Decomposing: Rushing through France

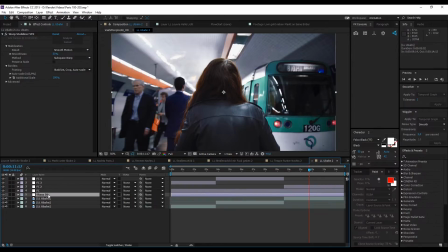4:27 Here you can also see that I've added sharpening of 60, and then I've used Film Convert here once more, this time with a more natural look. I've chosen not to use any film grains so far, and also my color curves are very low.
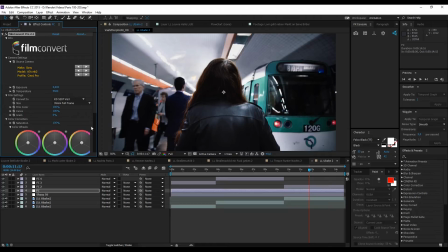4:45 If you can see, if I pull it to 100 here, this is way too dark and contrasty and looks like a bad filter put on. So if I put this back, you see there's color coming back, the shadows are much brighter, and this is what I actually want.
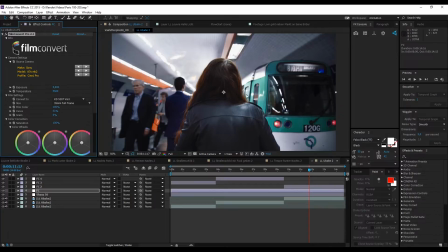5:02 I don't want to go for this all washed out hipstery look, but I want there to be some contrast.
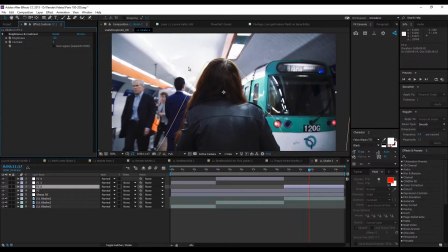5:08 And then here you can see I've masked this one out right here because this was too bright for my scene.
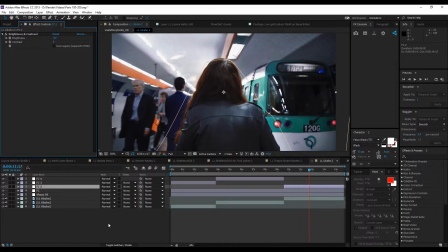5:16 And actually I wasn't shooting in S-Log, I was shooting in Cine 1,
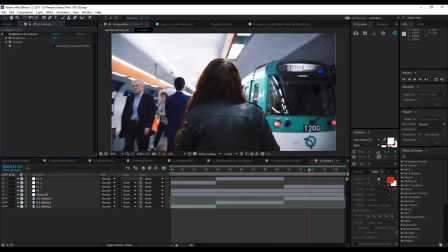5:20 but you could play around in post quite a bit and bring those highlights down here without hurting them at all.
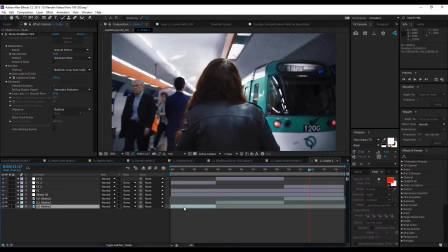5:28 So then, as you can see here, I used warp stabilizer, warp stabilizer, warp stabilizer,
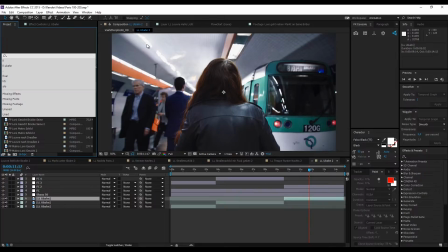5:33 and then I named them with a naming convention that I came up especially for this project.
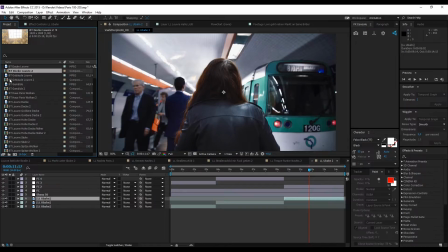5:39 It's actually pretty simple. You see those have prefixes like BT, BT, BT, then FP, then we go to LL, then SH, and so forth. Slow. So slow, of course, 100 FPS means this is a part which is shot in slow motion,
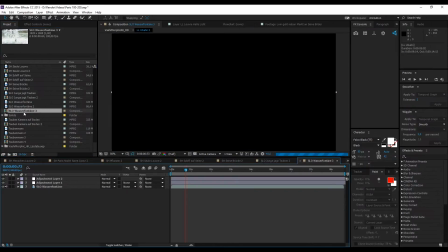5:59 and actually this water fountain you can see right here is in the final video.
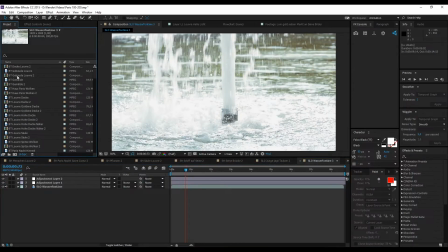6:04 And then we've got BT, which means we're going from the top to the bottom,
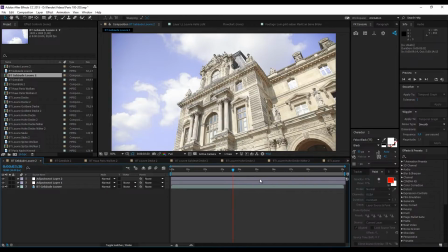6:11 or the other way around if you reverse it, of course. It actually is not a great shot, because you can see the sky has a pretty strange color, and it didn't end up being in the movie because I had no real use for it.
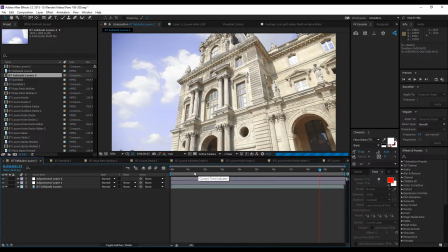6:25 But you can see here we're moving from the top to the bottom, so we're tilting down. Here I'm also zooming.
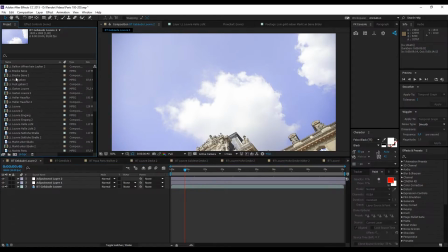6:34 Then we've got this one, which I already showed you.
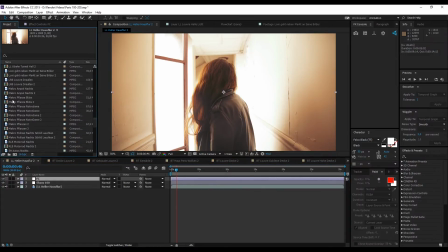6:39 This is the abbreviation for my girlfriend walking in front of me. Then we've got some macro shots right here.
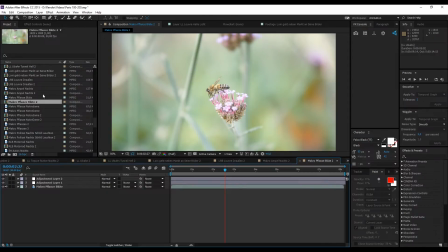6:45 This one wasn't in the video, although it features this very nice bee.
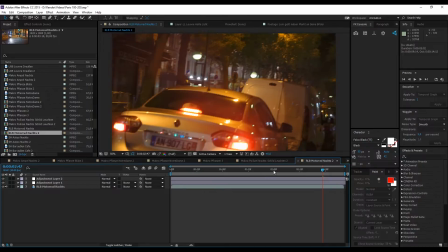6:53 Then we've got RLB, and this shot actually is in the final video, but you only get to see it for half a second.
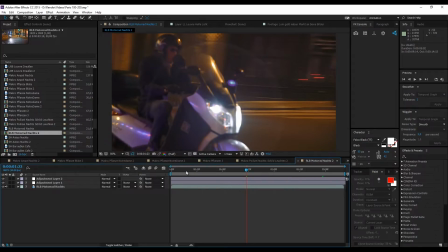7:00 This means right to left and coming from black. I think this is a bad example because we're not coming from black.
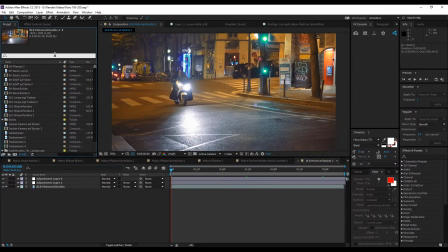7:08 Let's see if I got another one here. No.
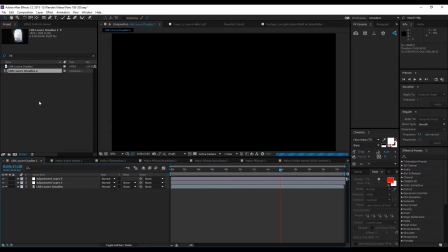7:17 Maybe. Yes, this is the reverse. So this is now LRB, not RLB.
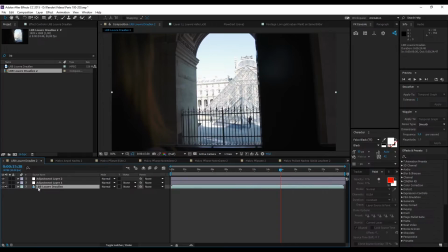7:22 This means we're coming from the left, going to the right, and coming from black.
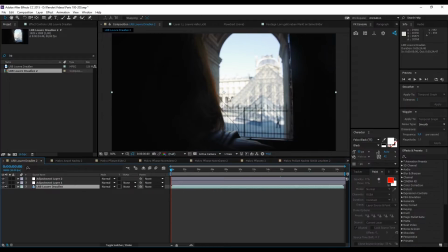7:28 So here I'm coming from the left, moving to the right, like this.
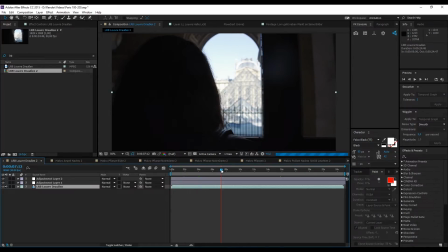7:34 Well, now like this. At some point I am actually going to move to the right.
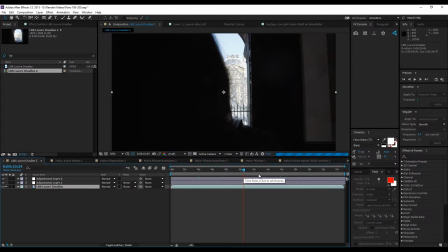7:41 I just had a hard time to figure out a good angle.
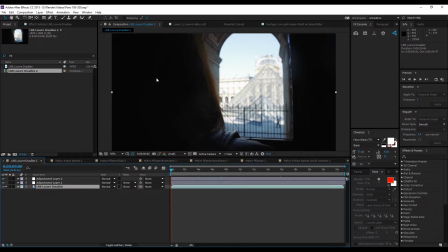7:44 And coming from black means that I can take another shot where there is a black area on the right side, and I can just switch them out, and it's very easy to find your transitions this way if you have this naming convention.
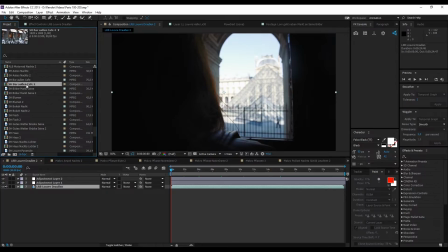7:58 SH means just I'm showing around a bit, going left, right, no special movement.
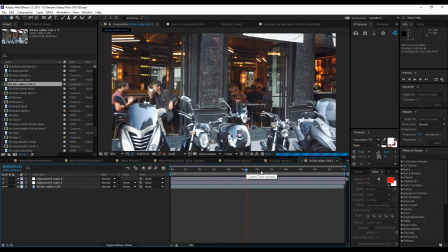8:06 Here this is also in the final video.
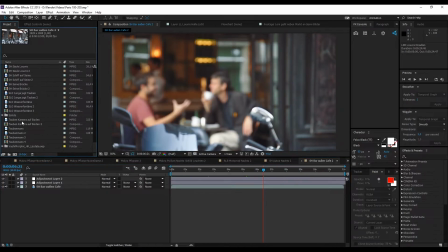8:11 And then we've got slow motion, and we've got some shots without any prefix. Those are just, yeah, well, they just fill in the gaps if I don't need a transition, but I actually want to show something,
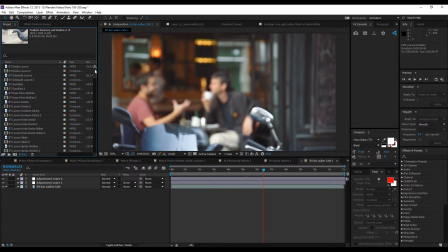8:25 because this video actually was all about the transitions, because I haven't had so many great shots because the weather wasn't that good.